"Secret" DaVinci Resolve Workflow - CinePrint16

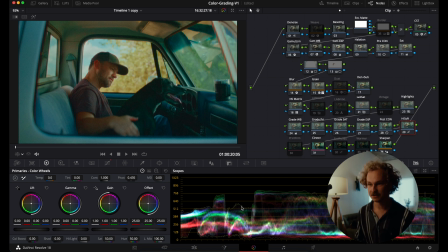(4:10)
I've also enabled this highlight soft node, which you can see is just rolling off the highlights nicely. I pretty much have that on all the time. And then I just have two power windows. One is kind of pulling the edge of the car down and drawing our attention to the middle.
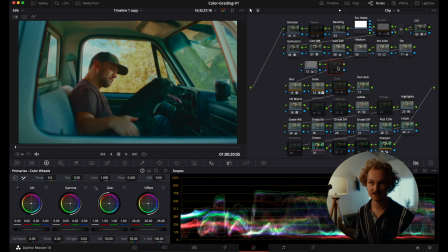(4:26)
And then one is just bumping his face a tiny bit. And then lastly, we have this halation node on. And if you go ahead and open the compound node, you can see, again, there's a lot going on here, but you really only have to understand a few things to get the look you want.
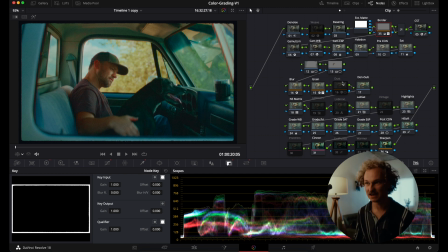(4:41)
So that's it. You can even add a film border, fun things like that. You could add dust, you could add gate weave, which will give it a little bit of shake. There's a lot that you can accomplish within this power grade very, very quickly. This grade took me less than 5 minutes to go from log or Rec 709 into this look.
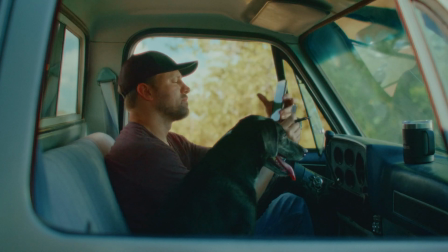(4:59)
So again, really powerful tool to quickly develop different looks.
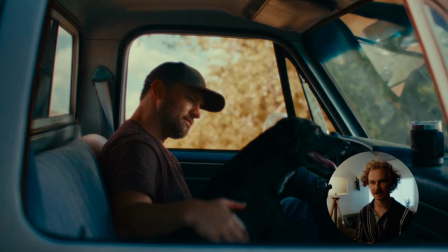(5:04)
And speaking of that, let's go ahead and show you the next look. So the next look is a Kodak 2383 print film look.
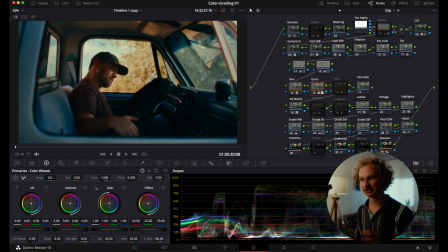(5:12)
So we have a very, very similar thing happening here with a few slight adjustments. So the big one is we've turned off the Cineon output and we've turned on the print film output with the 2383 D60 node on. This has a very different tone curve and saturation profile than Cineon.
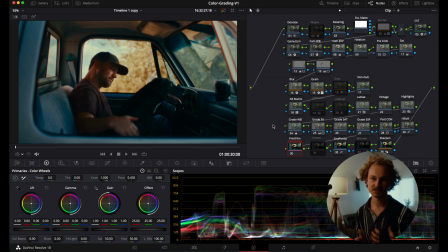(5:32)
So it's just up to you and your preference, but this to me is more of just kind of that classic film look. So I've also enabled the vintage node here, which mutes some of the colors a little bit. And I think if you're going for maybe a grittier look, that kind of works nicely. And he recommends using that in combination with this neon suppression matrix.
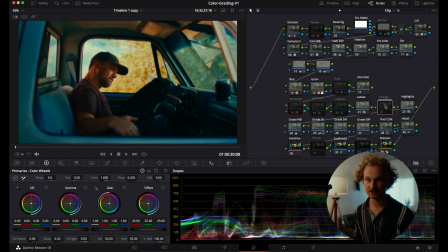(5:51)
So those two together are really changing the saturation profile quite a bit. I've also changed the halation from a red colored halation to just white halation. And then I've also enabled this endpoint node here at the end, and it's just kind of creating a little bit more contrast right at the end,
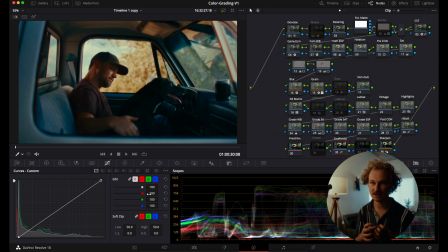(6:08)
which sometimes helps the image pop just a little bit more.
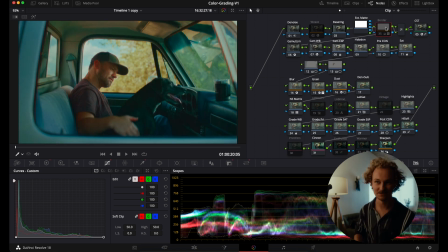(6:11)
So again, only maybe 4 or 5 nodes different, and you can see that it's a really, really different look. Both have their strengths, but that's the beauty of this power grade. Again, it's just so fast, and that's really, really important.
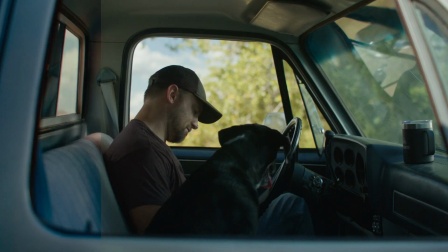Okay, the last look I want to show you is again based on the same power grade with a few differences, and this is a bleach bypass look.
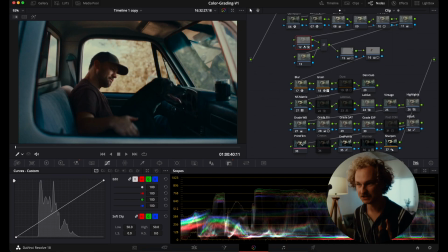(6:40)
So as you can see, I have the 2383 print film look on, essentially the same exact overall node structure as our previous 2383 grade. And then the only difference is I added these two nodes with a layer mixer. So you may be familiar with this technique, but if not,
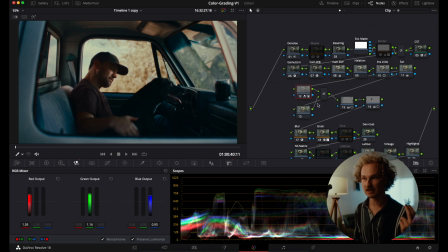(6:59)
essentially what we're doing is creating a layer node with a layer mixer set to soft light.
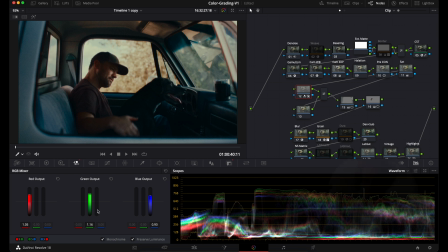(7:06)
And then in our top node, we've gone into the RGB mixer and enabled monochrome.
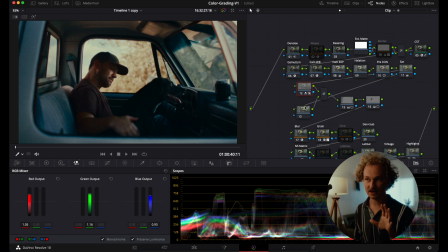(7:11)
So that's creating a black and white image layered on top of a color image below it. And then those two outputs are fed into the layer mixer where they're combined using the soft light blending mode. So within our monochrome mode, we can go ahead and change our green output, our red output, and our blue output,
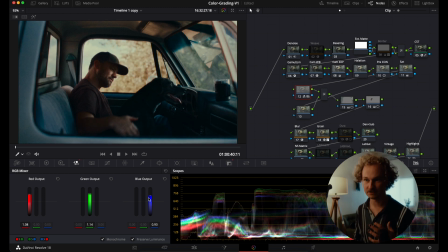(7:26)
and that'll change the luminance values of each of those channels and give you a different look. So it's a pretty cool way to dial in kind of a unique look.
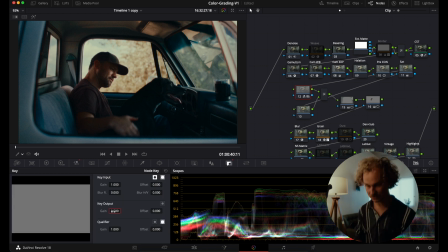(7:35)
And then I've also dropped our key output to 0.5 because when you have it all the way up at 1, it's a little intense.
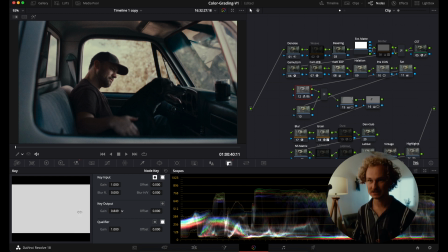(7:42)
You lose out on most of the saturation. So I just kind of walked that down and thought it felt good right at 0.5.
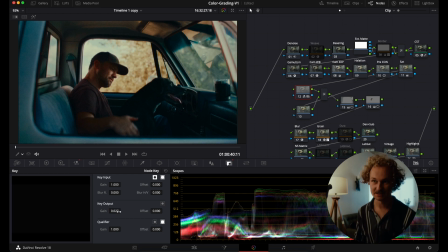(7:49)
If I take that back to 0, you can see this is essentially the same grade that we were at before.
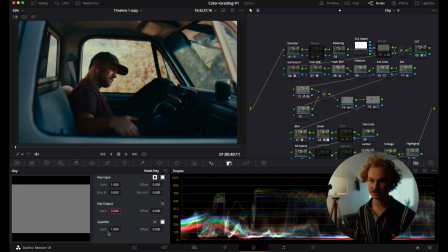(7:54)
And then back to 0.5, we're just introducing bit more of that bleach bypass look.
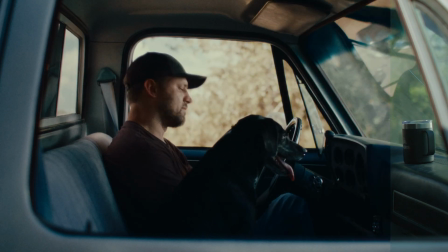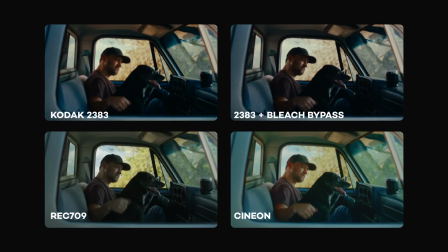(8:09)
So there you go. These are our 4 looks, our Rec 709, our Cineon, our 2383, and our bleach bypass. So I was able to create each of these looks in under 5 minutes.